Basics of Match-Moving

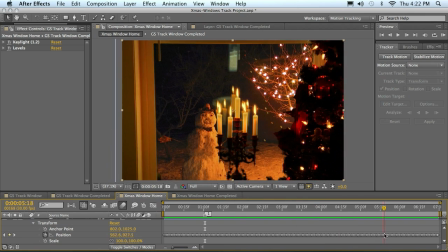And then somewhere over in here, it starts to slow down.
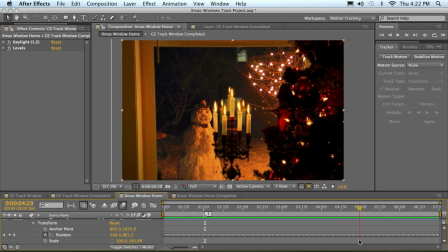Doesn't really slow down entirely to the end, but it does most of its move before it eases in here toward the end.
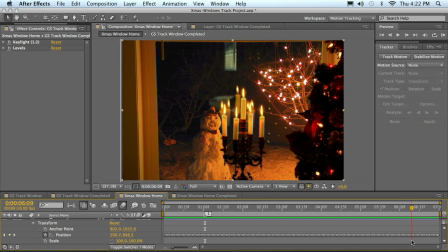So somewhere in here, I'll probably stop more of the actual match moving motion. So I'll move that here and then just let the tracker take it from that point.
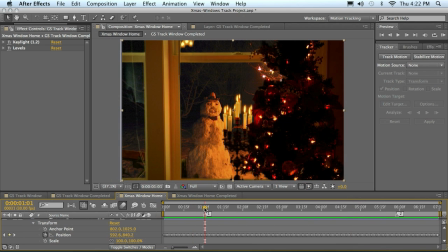So the match moves I want to make on this layer will be actually its position, but I'm not going to change position because my position's already used up with all my track points. What I can change is my scale and my anchor point.
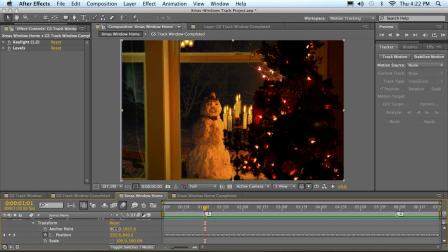So my anchor point is the point where if you just click and drag that, you can see that it moves it around in there. The anchor point is the actual centering of your frame. So I'm going to undo that, of course.
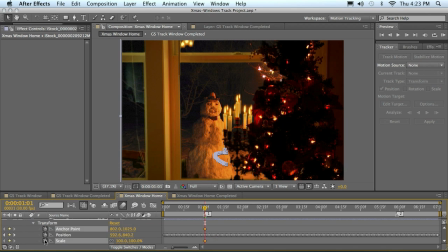I will click my stopwatch for anchor point and in scale, because I'm going to leave it at that as the starting point. And then when I come down here, I kind of note that, well,
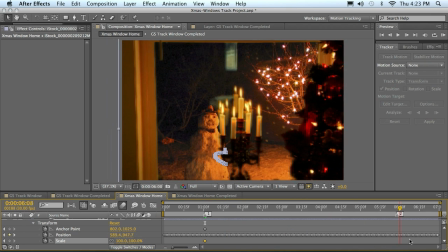the camera is moving this way and is kind of zooming in a bit.
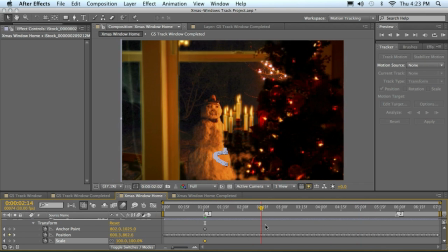It's coming in on the background and it's kind of moving up in frame. And if we were to really look out there, the snowman would move off to our left.
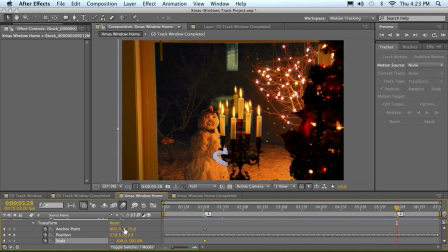So I'm going to just generalize a position at this point, and I'm going to bring up the scale a little bit. Then I want to make the X settings on the anchor point. I want to move those to the right to push the layer to the left some.
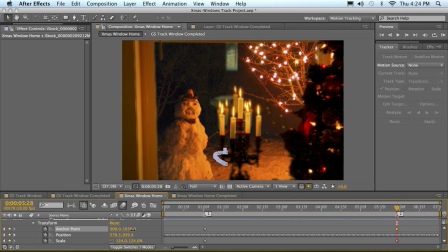And then I'm going to take the Y settings and move those up so it comes up in frame just a little bit. And that's just a first step generalization for making my match move.
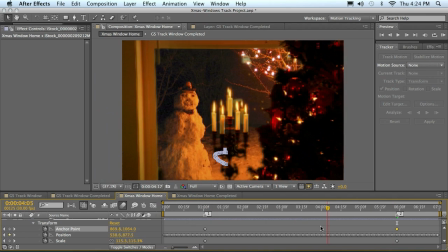So I can take a look here and see how much am I moving it too much in one direction.
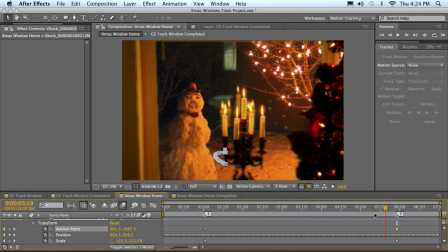Am I not making it smooth enough?
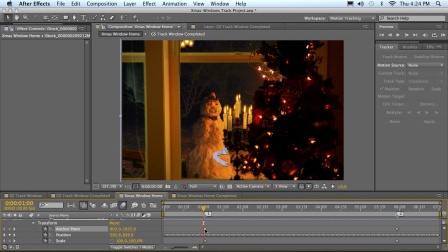And one thing I'm going to do is actually do an ease out of this setting here.
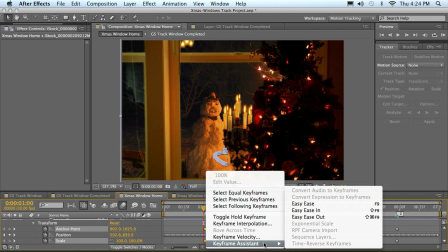So I'll right click on both of those keyframes, keyframe assistant, easy ease out.
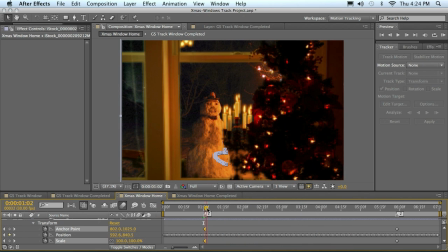That will make that a much smoother transition so it doesn't just take off.
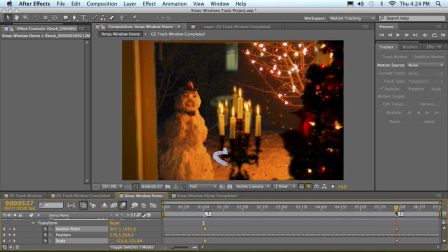And then here I will ease in. So I'll select both of those, right click, and easy ease in.
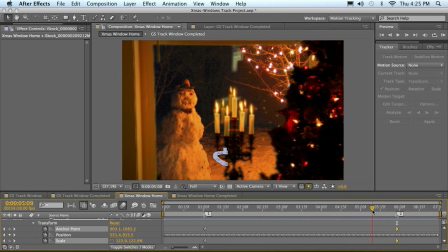So that means it won't just have a jarring stop either.
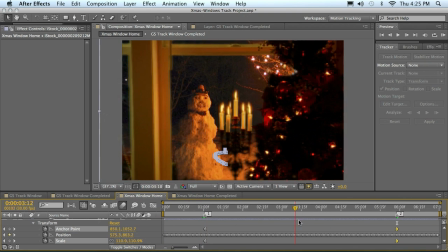So now I can kind of scrub through, see how this works, and if it's close enough.
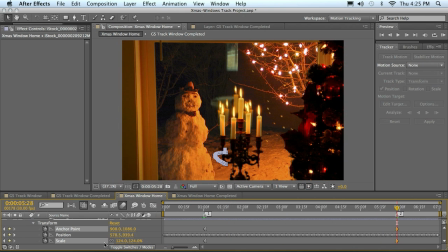So I just have to kind of go back and forth and tweak this a bit, maybe scale it a bit, and play with it a bit, and try to get that matched in there so that it looks good. And this takes a little bit of time to do this, especially when you have kind of a start and a stop point.
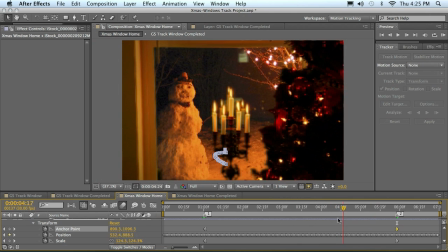We don't have key points along the way to really check in on. So we just have to kind of guess, okay, where's the camera pointing?
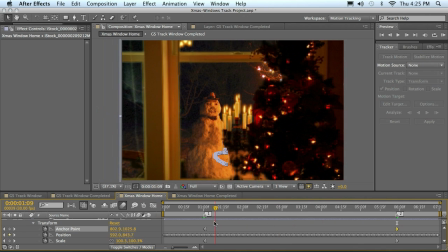What is it focusing on? And then we move from there. Then in our next movie, we'll take this to the next step and we'll start adding in some other believable elements, such as some snow and things to really, you know, kind of pull this together.
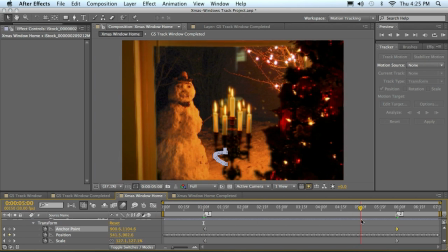But in the meantime, go ahead and play with this and see if you can move
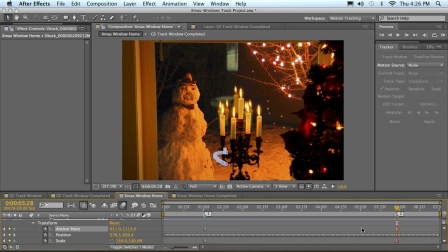your background anchor points and your scale to kind of match what you feel this should be. And then if you have to, go to the completed one and kind of look and see what was done with the final and see how close you are in your guesstimation of those. And we'll come back to the next movie.